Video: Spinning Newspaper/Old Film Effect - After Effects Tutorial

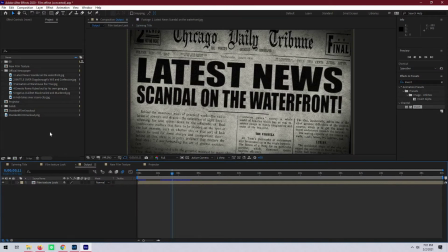So a while ago I was asked if I had a tutorial video for how I made a spinning newspaper animation that I created a couple years ago. And so I thought I would finally take a moment and actually go over how I made the animation in After Effects. It's actually kind of a two-in-one video.
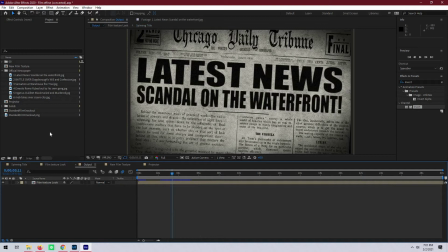We'll go over both the spinning newspaper as well as an old film look that ties everything together. So let's just play a quick video and take a look at kind of what some of the possibilities are with this and then we'll get right in and rebuild it.
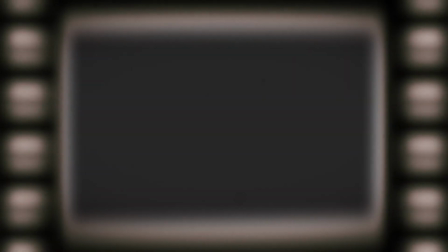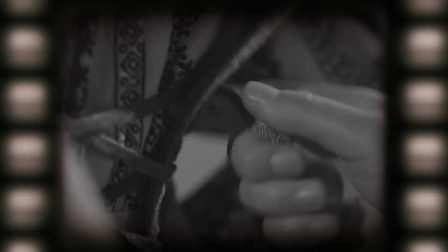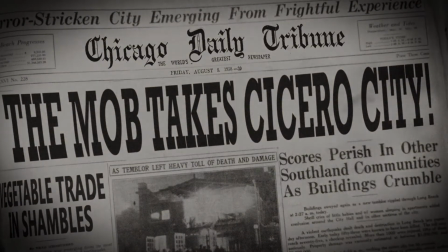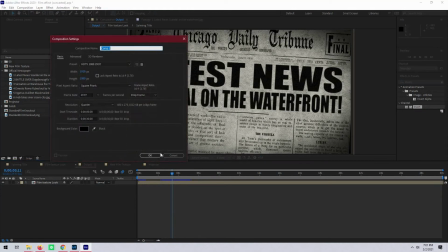All right so let's start with a new composition. We can call it spinning newspaper.
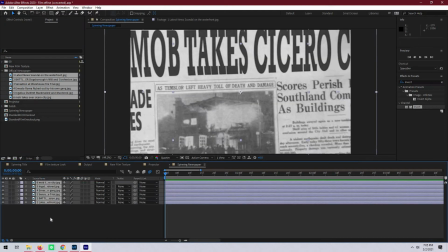Then let's drop in some newspaper headlines. Really any image you want to spin in will work. This doesn't have to be just newspapers.
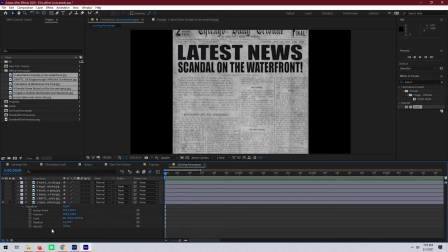These are just a couple of custom newspaper headlines that I had. Then next Next we're going to set a couple of initial keystones on opacity, rotation, scale, and position. We're going to set opacity to zero.
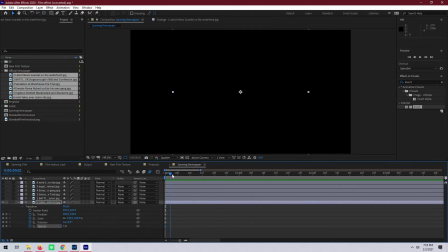Then let's move about say four or five frames in and bring opacity back up to 100%.
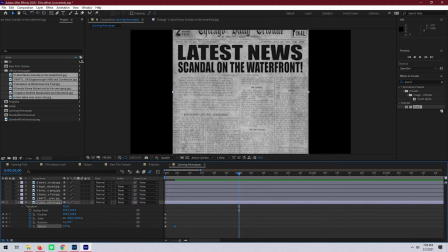Next we'll go to about one second and this is where we're going to adjust the rotation scale and position so we can just set a couple of initial keystones there. Let's set the rotation just off a couple of degrees so it's not perfectly upright. and then let's position the headline so that it fits really nicely inside our frame.
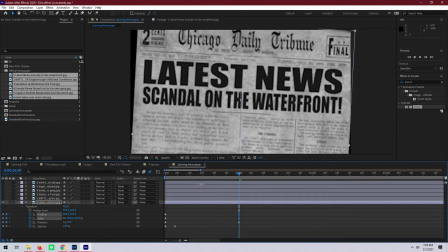Keeping a little bit of the black space on the side of the newspaper will actually allow us to see the newspaper stack up on top of each other, so that is fine.
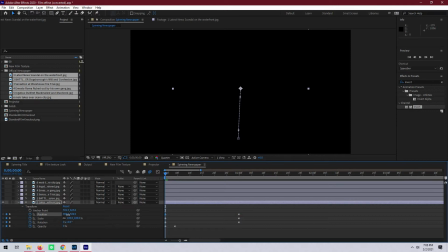Next, let's go back to the beginning. We will tweak just the starting position a little bit so it can kind of swoop in. Then let's set the rotation to, let's say, 4 times 250 degrees.
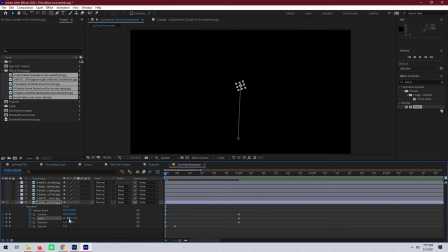and then let's set the scale to about five percent it's now the newspaper should fly
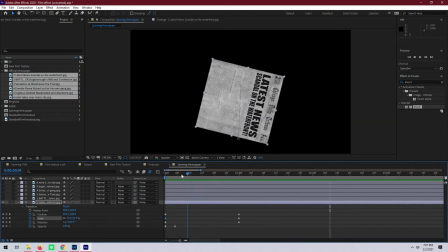towards us but it's a little clunky still so let's add in some easy
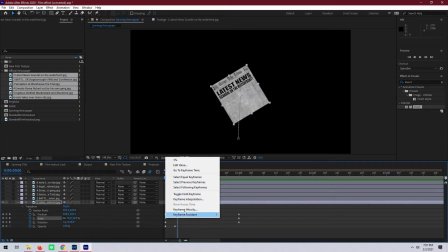ease and that should kind of help smooth that initial
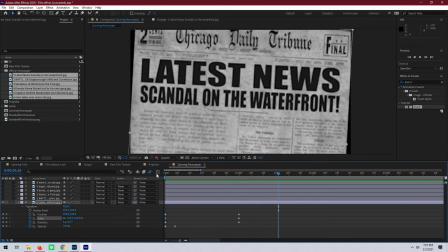start and let's go to the graph mode and just kind of stretch that out
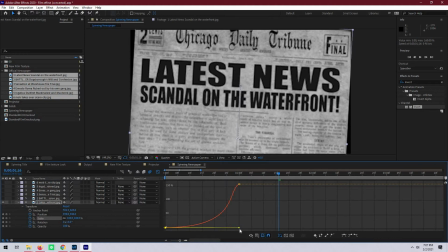a little bit make that curve a little bit steeper should just kind of help smooth that transition just a little bit more so it's not just like right in your face
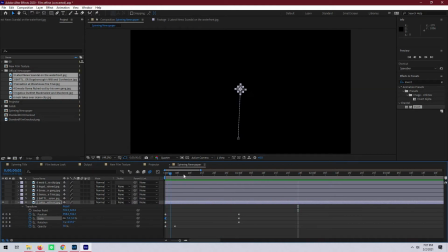right away and that looks good but there's a little bit too much of an arc with the the position movement here so
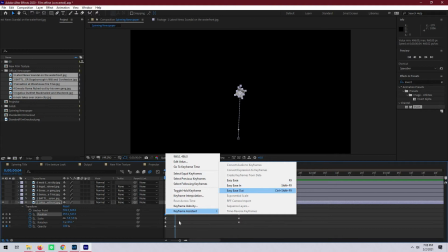let's go to the position and adjust that to be an easy ease as well then let's make that curve just a little bit
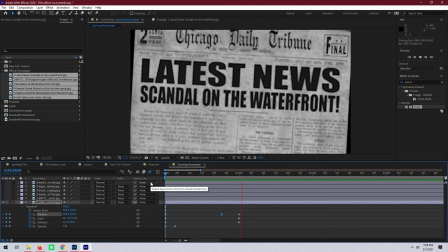steeper all right that looks a lot better but the rotation is still a little bit chunky and so to fix that we're going to want to enable motion blur if you don't already know if there are a few different things you need to enable for motion blur to work. There is the composition motion blur and the individual track motion blur.
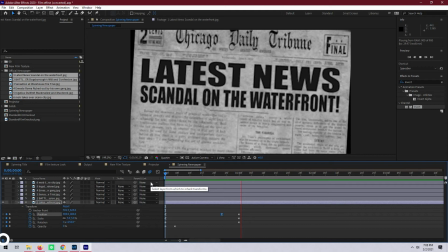If these don't show up it might be because your layer switches pane is off which is found in the bottom left corner. You will want to make sure that both of these motion blur toggles are on in order for motion blur to work. With that said let's turn it on. Alright so that looks good for this image we're just going to copy all of the keystones and
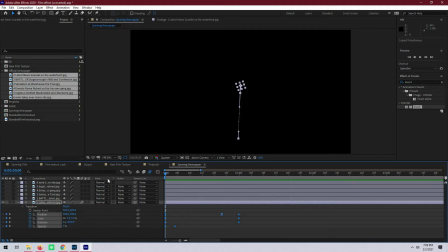paste them into our next image so this should get us a pretty close rough start to the positioning of the next
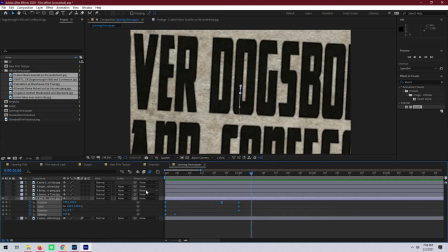one however we need to tweak a few things so let's start by just rescaling
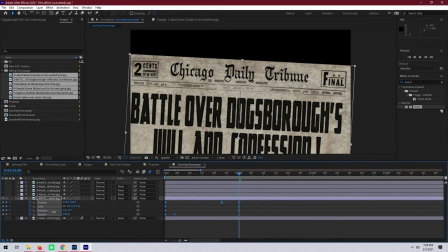the fit of the headline like we want to be able to see all of the text however we don't want
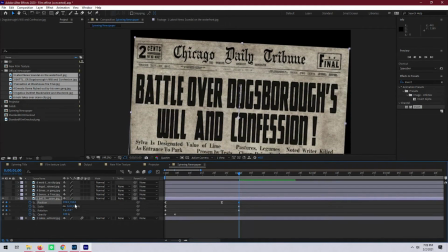it to be identical as far as where it lands so we're going to just kind of tweak the rotation a little bit,
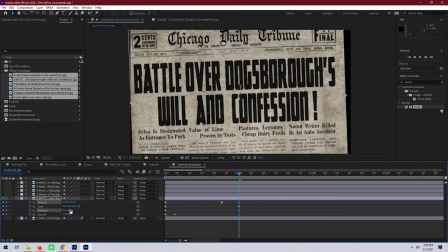and get it to just kind of sit a little bit differently.
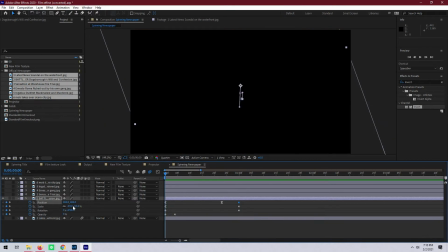However, you might notice that the scale got thrown off at the beginning as well, so we're going to have to throw that back to 5%.
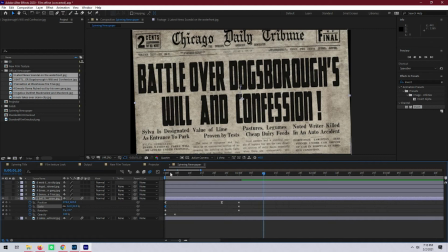And that looks good. Just flip on the track motion blur, and this image is also set. And so just repeat this process for as many images as you want to include, and we'll pick back up with positioning and adding in the old film effect.
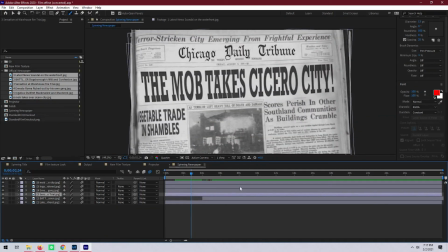all right so i finished adding the spinning effect to each of the individual remaining four images that i had and now i'm positioning each track about four seconds
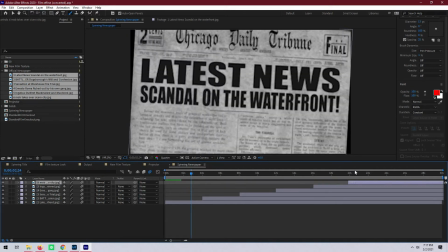apart and so that will allow each image to just kind of stay there for a couple seconds it doesn't necessarily have to be four seconds
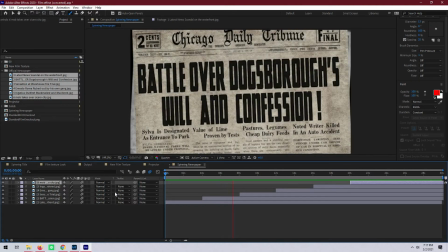you can make it as long as you need to especially if you have longer headlines just to allow time for people to actually read them
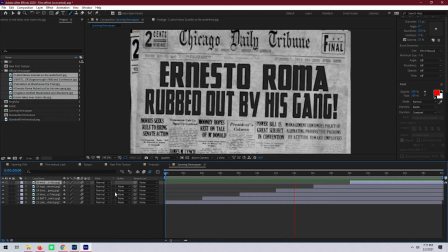but for the most part i like to at least try to maintain a steady tempo therefore especially once you add in music it kind of just has a
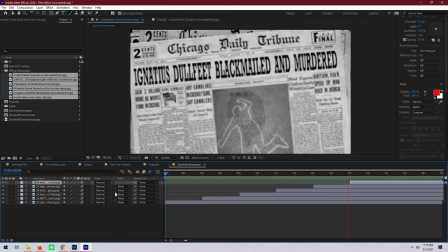nice rhythm to it either way this seems to work well there's some nice
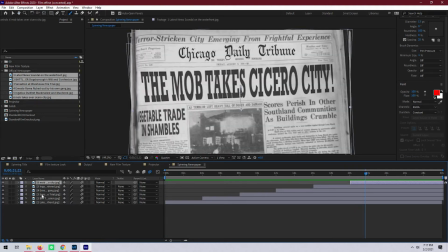overlap between each headline so why don't we create a new composition and we're going to call this
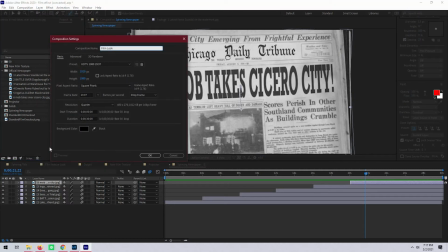film look hit ok and then we'll start by dragging our spinning
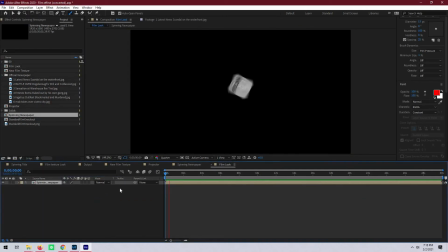newspaper composition into it next we're going to create a new
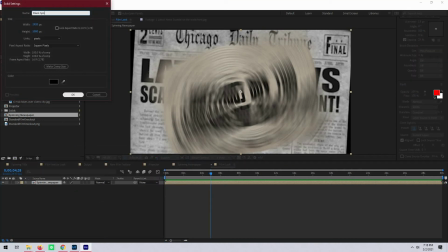solid and call it black spots. We're going to start by adding two effects to the solid.
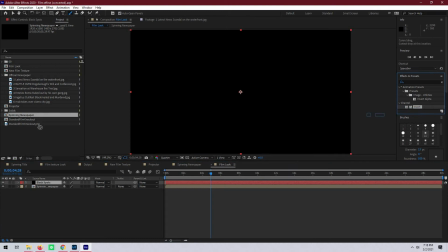The first effect that you'll want to add is invert, and the second effect is fractal noise.
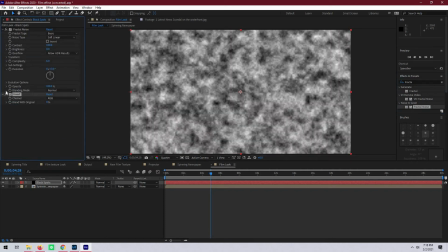Let's put the invert effect below fractal noise, and we can turn it off for the time being.
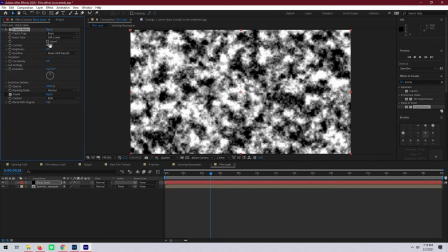Then let's change the contrast of the noise to 250, and we'll set brightness to negative 140.
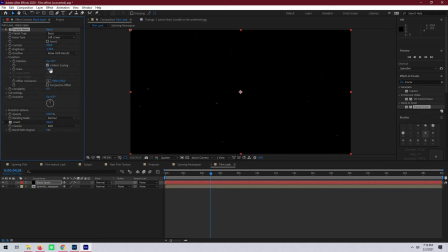After that, let's go to Transform and change the scale to 600. Lastly, we're going to add a short expression to the random seed under Evolution Options. To do this, you're going to want to Alt-click the little stopwatch next to the random seed.
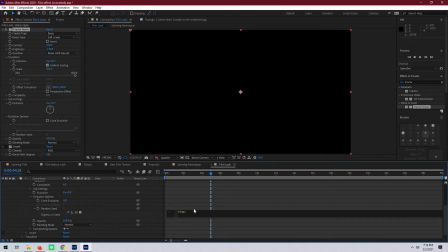And that will open up this menu where you're going to want to type in Time x 30. 30. So what that will do is it will change the value of the seed 30 times in one second and since our frame rate is 30 frames per second,
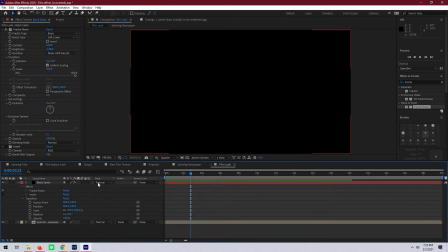it will change it once per frame. So now we're going to want to change the blend mode here to multiply and re-enable the invert effect.
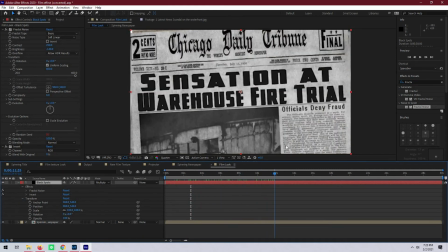And so now you can kind of see that every so often we have these little block dots appear on top of our footage that
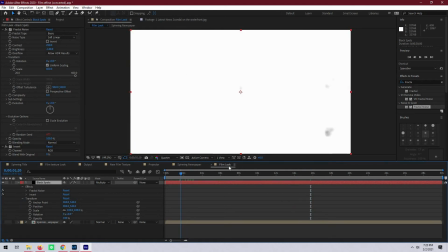offer a pretty good representation of dust and any other little particles that might just so happen to be on the film.